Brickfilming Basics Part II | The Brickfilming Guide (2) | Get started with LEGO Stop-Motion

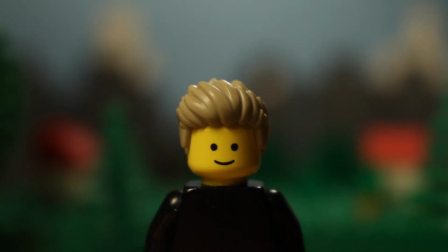For this video I'll cover more of the basics of brick filming that I covered in the first episode.
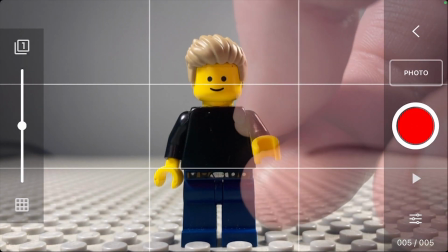If you haven't watched the first episode it's an introduction to brick filming and where to get started if you've never done it before.
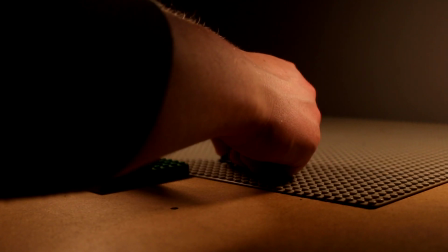There's a link in the description below for the video.
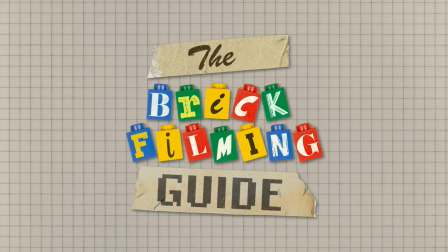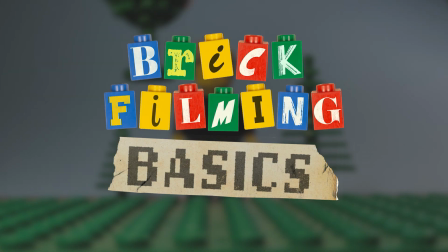Welcome to the brick filming guide. In the last video we set up our camera and animated this small clip. In this video I'll be going over more fundamentals that you will need for a brick film. First of all, let's talk about making things secure. Having your camera and set secure is crucial to minimise inconsistencies like set bumping.
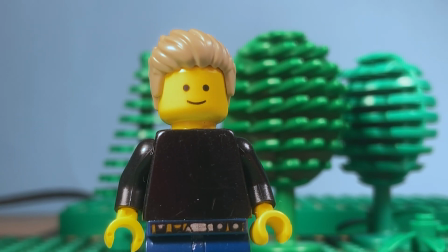Set bumping or bumping the camera can cause your shot to look inconsistent which can be very distracting in your film.
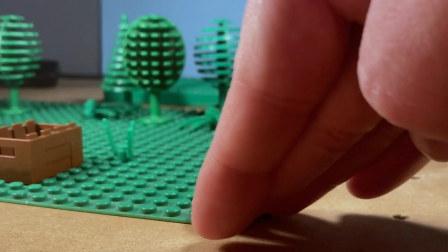To minimise this, make sure your set and camera is secured and won't move.
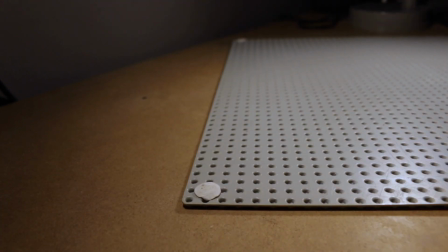To secure your set you can use sticky tack on the corners of your set or base plate or you can tape down the edges.
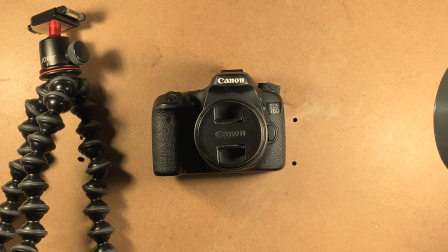For the camera, the best thing to use is a tripod if possible. However, if you've not got one of those, building a secure rig out of Lego and tacking that down will be sufficient.
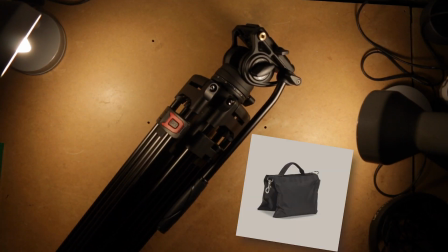Moving on to the tripod, you can anchor this down with sandbags or something that can ensure that the legs won't move if you accidentally knock it. Now that your setup is fully secure, let's move on to lighting.
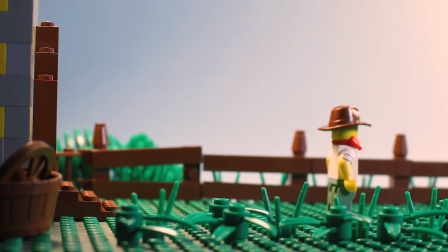Lighting is a very important aspect of any kind of filmmaking as it can dictate the mood and setting of your film.
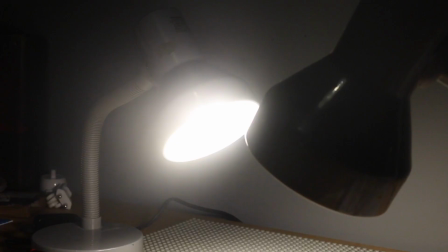An easy and low budget way to light up your scene is by using desk lamps. Desk lamps are very easy to get a hold of if you've not already got them.
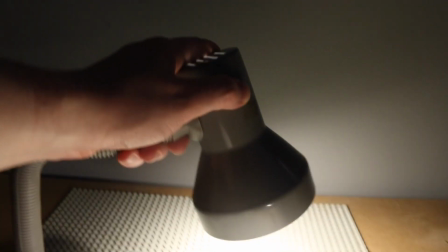You can also find them with goosenecks that allow you to adjust and reposition them to your desired angle.
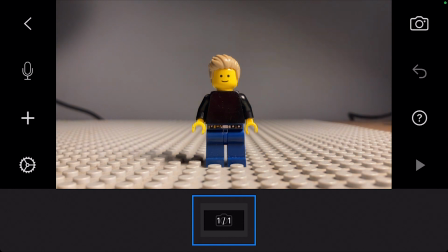By using two of these desk lamps I can easily light up my character and my scene, ready to start animating.
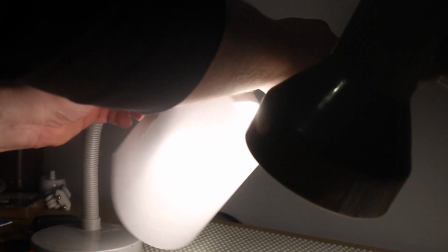Quick tip, you can make your light softer by diffusing your lights with paper. Simply attach some white paper over the front of your lights.
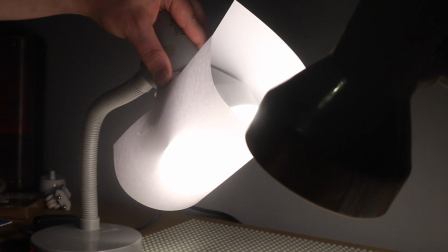This will help soften the lights against the plastic of your Lego and even out your lighting. Doing this can also help prevent light flicker in your shots.
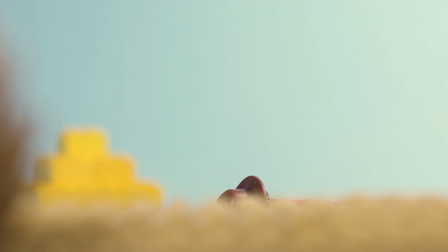Moving on to set design. The set is the world that surrounds your characters. This can be a key area that can help drive your film's story, theme and atmosphere. Here's some tips for your own sets.
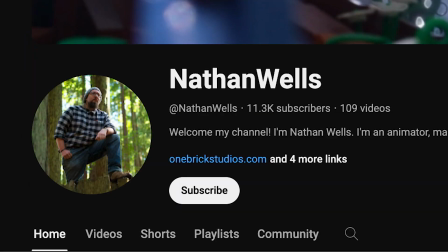Build only what the camera sees, is a quote from Nathan Wells, who has an excellent series on designing sets for brick films.
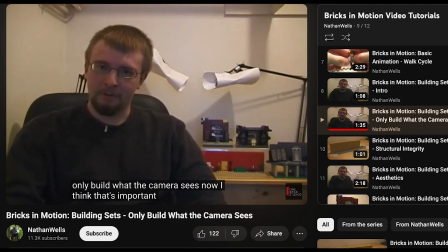I'll provide a link in the description below. I suggest that you go watch them as they are quite informative.
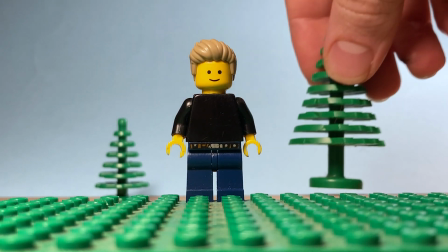When designing your scene, it's good practice to turn on the camera and then build to what you can see in your preview.
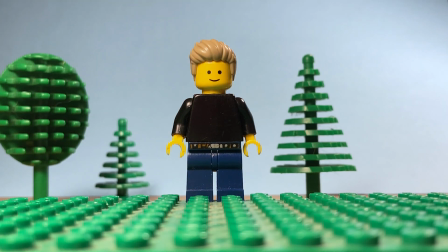This way you're not creating huge sets that won't be seen on camera. Doing this can save a lot of time and help you design the space to make animation even easier.
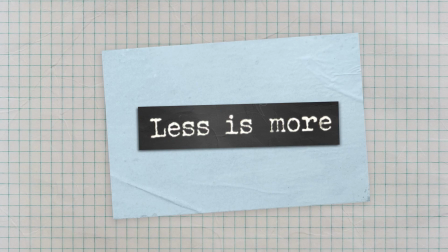less is more.
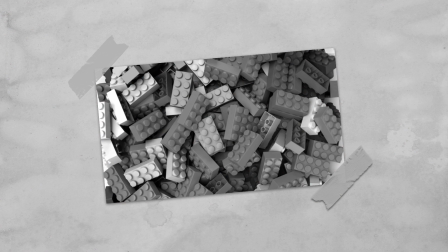If you don't have access to an enormous Lego collection like I don't, then sometimes you can use force perspective to make your sets appear larger. Force perspective is a technique where you make elements in your shot appear smaller or larger than they actually are.
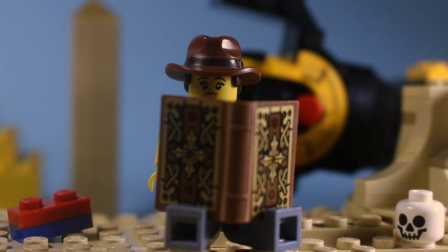In my most recent Thak film, The Letter, I used this technique to make it seem like there was much larger ancient buildings in the distance.
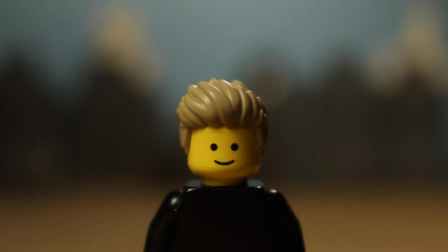To do this technique, make sure your background elements are out of focus and far enough away so that you can't make out the details.
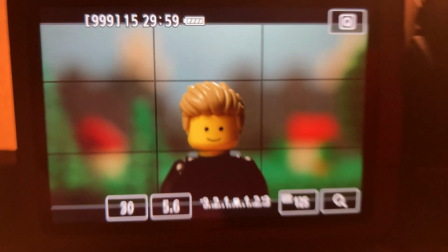Then, you can add your elements into the scene where you want.
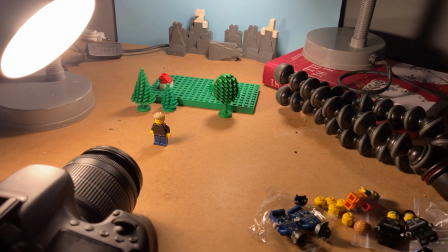One crucial element to making a set for brick filming is making the set animation friendly. What I mean by this is making sure that the set isn't restrictive for you to animate with.
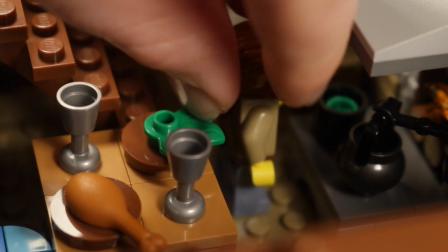If you make the set too small, you won't be able to get to your subject to animate with.
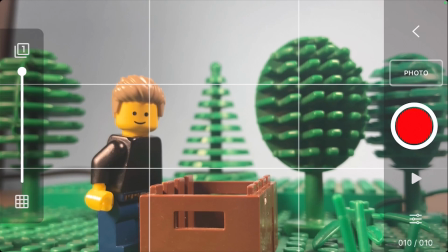And if there are too many details such as foliage or props in your set, these may get in the way of your animation path.
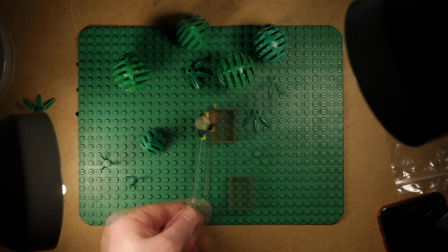When building your set make sure that you factor your animation into the design so that you don't have any unwanted obstacles in the way while you are animating.
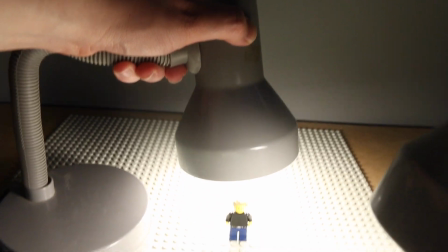So those are some of the other key things to consider when you are starting to brick film.